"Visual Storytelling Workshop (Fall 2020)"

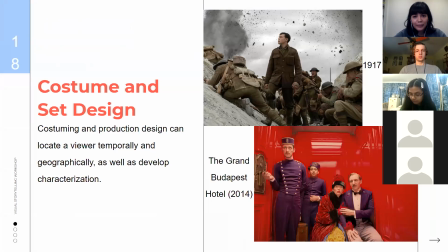[18:05]
and costume and set design um basically costume and set kind of helps locate the viewer both temporally so in terms of like when the film is have it's taking place and physically or geographically so if you look at the
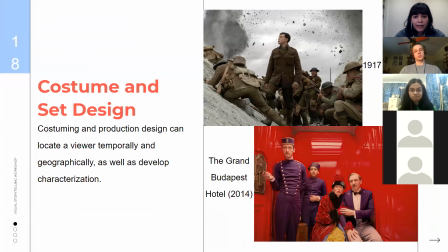[18:22]
1917 little still you see that the characters are wearing uniforms you think oh they're soldiers if you know history you're like oh yeah okay you know which war it is and you see the background the explosions okay
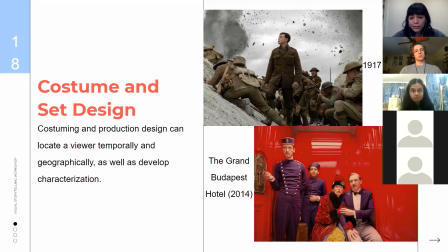[18:35]
you know where you are you know this is war you know the characters are soldiers and you kind of know what's going on and then in the grand budapest hotel example it looks very fantastical the you can tell that they're in an elevator because there's that little thingy i don't know what it's called but it
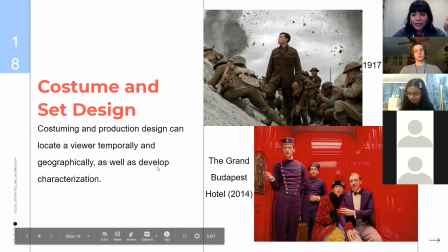[18:52]
controls the elevator um if you look at how the characters are dressed you see okay they're wearing uniforms kind of so they work at a hotel
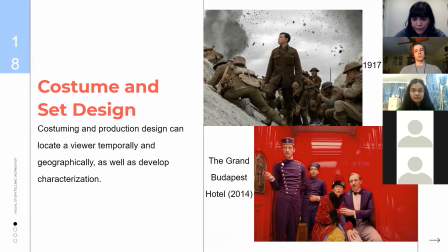[19:01]
and if you look specifically at the protagonist the guy wearing the lobby boy hat you can even tell by the way that the hat is lup-sided that he doesn't quite fit in in this world like there's something special and different about him and even from something as simple as how you place
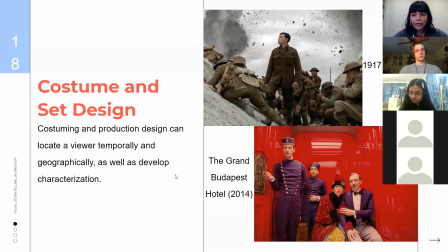[19:19]
a hat you can convey something about the character or the world that they're in
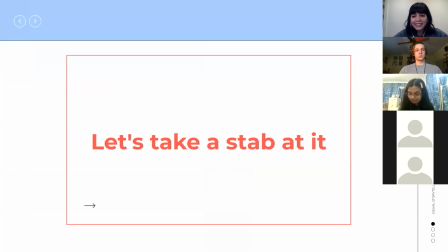[19:23]
okay so let's give it a shot um i will i have two stills from two very different movies and just take a look at it and kind of tell me okay what what do you think what does it
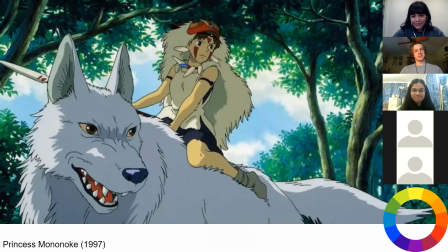[19:38]
make you think what what do you think about it so this is from princess mononoke um um good movie and feel free to take a look at it and yeah just
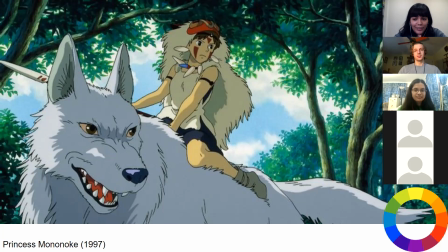[19:53]
take a stab at it there are no wrong answers here anyone can talk it's okay
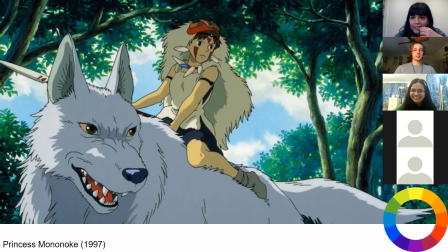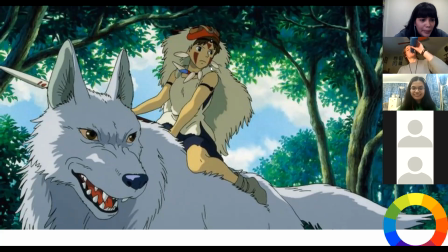[20:16]
yes okay so kaylee saying in the chat um that the trees frame the princess so you know that you should look at her and her faces fierce in all caps along with the wolf guy and they're looking the same way yeah so the eyeline kind of lets you know that they're not alone
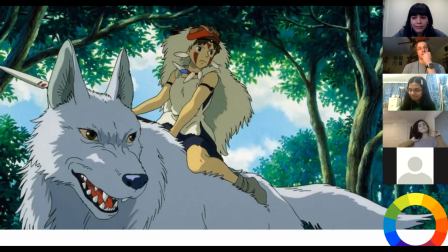[20:33]
here that there is someone else in this world basically yeah pretty much the the framing of the trees is pretty important here and it kind of lets you know okay this is who I need to be looking at and something
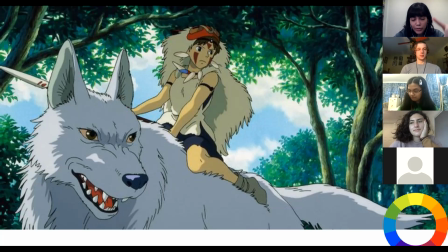[20:49]
important is about to happen with these people um i also quite like the red accents on her face and her mask slash headpiece um because it contrasts directly with the green
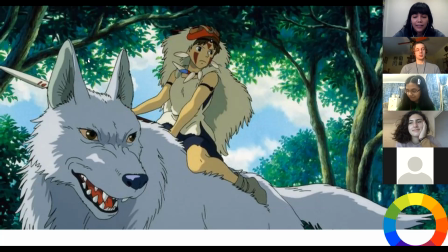[21:04]
of the nature so you kind of get this like sense that there's some tension in there um which i mean there is if you've seen the movie there is quite a bit of tension but okay and then there's
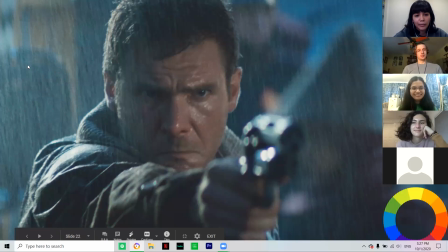[21:18]
this still from the Blade Runner also a fantastic movie very different from Princess Mononoke but
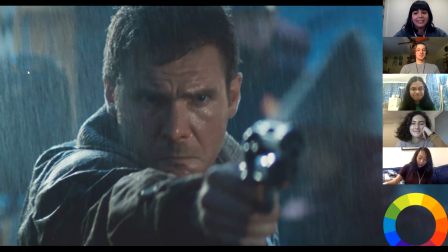[21:25]
yeah give it a look and just take a stab what what jumps out at you what do you notice it can be about literally anything shallow